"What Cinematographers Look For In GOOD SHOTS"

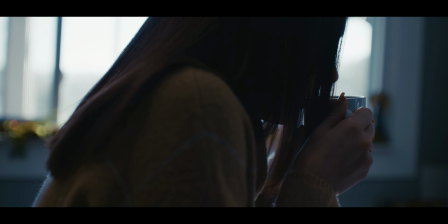0:00 There's a lot of elements that can dictate what makes a good image, bad image, blah, blah, blah.
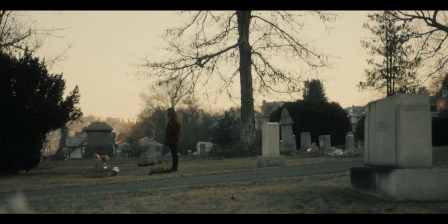0:06 But at the end of the day, it really just comes down to the taste you developed and the style that you developed over your many years of shooting.
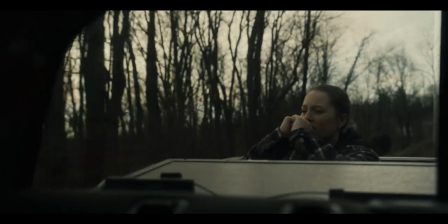0:11 So taking it from someone like me who's tried to at least get a little better at this thing since roughly 2014, what are the things I'm looking for that makes me go, that's a good image? Maybe this will help you find the little things that you consider a good image.
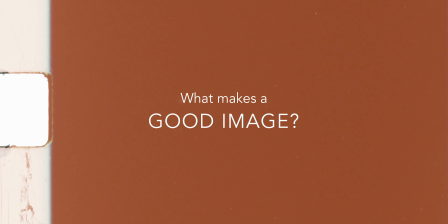Let's first look at the short film Edges that we talked about in a video a few weeks back.
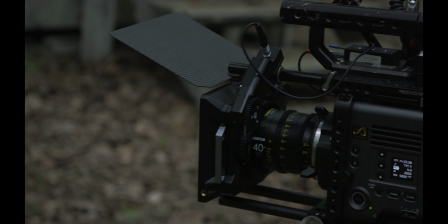0:35 For reference, this film was shot on the Venice with DZO Vespid primes and a mixture of aperture lighting and nan light tubes. You can check out this video here if you want to see the full breakdown actually.
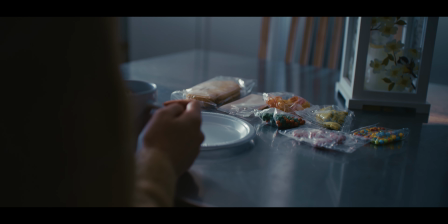0:45 Just this image here alone, there's 3 things I could tell you that really hit what I'm looking for in an image, and that's geometry, quote unquote light play, and the use of foreground and background elements playing with the depth of field. For the sake of this particular image, let's just talk about depth of field. Do you need shallow depth of field to have a good looking image? No, you don't. Does it help? Sure. But for me, I always use it in the same way most people do to isolate certain things, but really only if I can get a little bit of what I like to call a little bokeh sandwich.
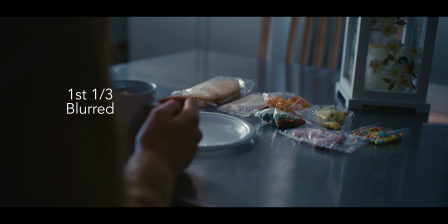1:23 It's something I noticed in Rogue One and a lot of Greg Fraser's work, but having your thirds being dominated by out of focus elements with something in focus in the center is something I very much enjoy when getting a good image. Because when you see these out of focus things like the hands and in a direction, they're drawing you to the in focus elements like the gingerbread accessories here,
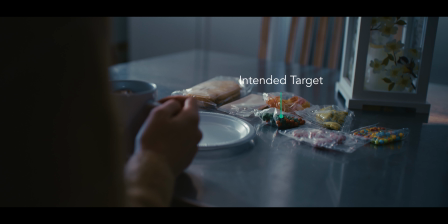1:45 and then you've even got the lantern and the chair out of focus. It's pretty much the easiest way to get depth with everything in your image.
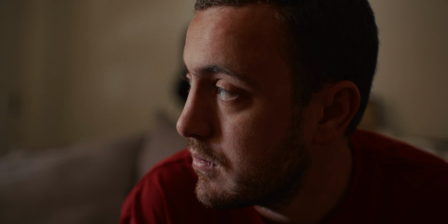1:52 Sometimes people think you need like a big sprawling room or to be able to see really far in the background to get depth, but really it's the layering of the objects, the elements,
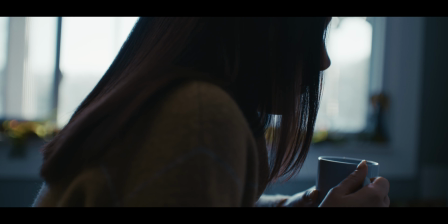2:02 and the talent in your image that's really going to give you that depth. Because we're not going that far at all to get to the other end of this table. But when you compare this front layer with our talent, the in focus layer with all the little fixins, and then that back layer which is just really a chair,
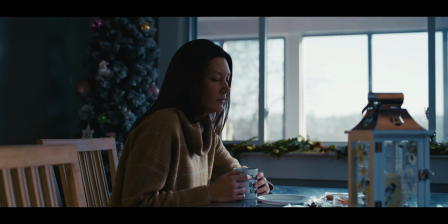2:18 and also that lantern, we have multiple layers of depth here without needing a giant set or a giant space to work with.
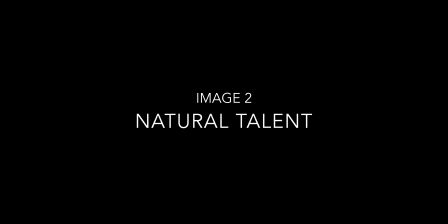2:26 Going to another shot in this film, this is all about subject, all about what do I like to see on the talent. I am somebody that comes from a huge and ongoing addiction of using natural light to get my image. But as we mentioned in that last YouTube video I made about edges, we talk about how can you evolve that to be able to use artificial light to get, in some cases, a better looking natural light,
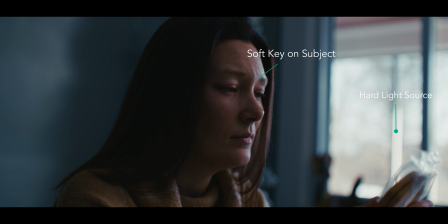2:48 if that makes sense. You can look at Delaney here and see what we're getting with from the image. We're getting all the hot button words that everybody talks about. We're getting dapples of hard light. We're getting a soft key on the face. We're getting a little bit of a Rembrandt here. All of this was achieved using a light on the outside to get a little more of a pop on that hard light. I like seeing the reflections on the skin here because it really does give a sense of reality, but that quality of that highlight, it's not clipping, it's not popping too much. It feels very real on the skin, especially when it softly rolls into the midtones and then softly rolls into the shadows. And I would say 9 times out of 10, this is usually the contrast ratio I'm going for. Not to mention the sense of presence in this shot. If you've been on YouTube or studied filmmaking for more than 5 minutes, you've probably run into the clip of Roger Deakins. Explaining why his use of 32mm and wider lenses give a better sense of presence than, say, a tighter lens. I think this shot is a good example of what he's talking about. It's a close-up, but it's a 40mm on a friggin' full frame sensor, so you're getting enough tightness to get the image that I prefer.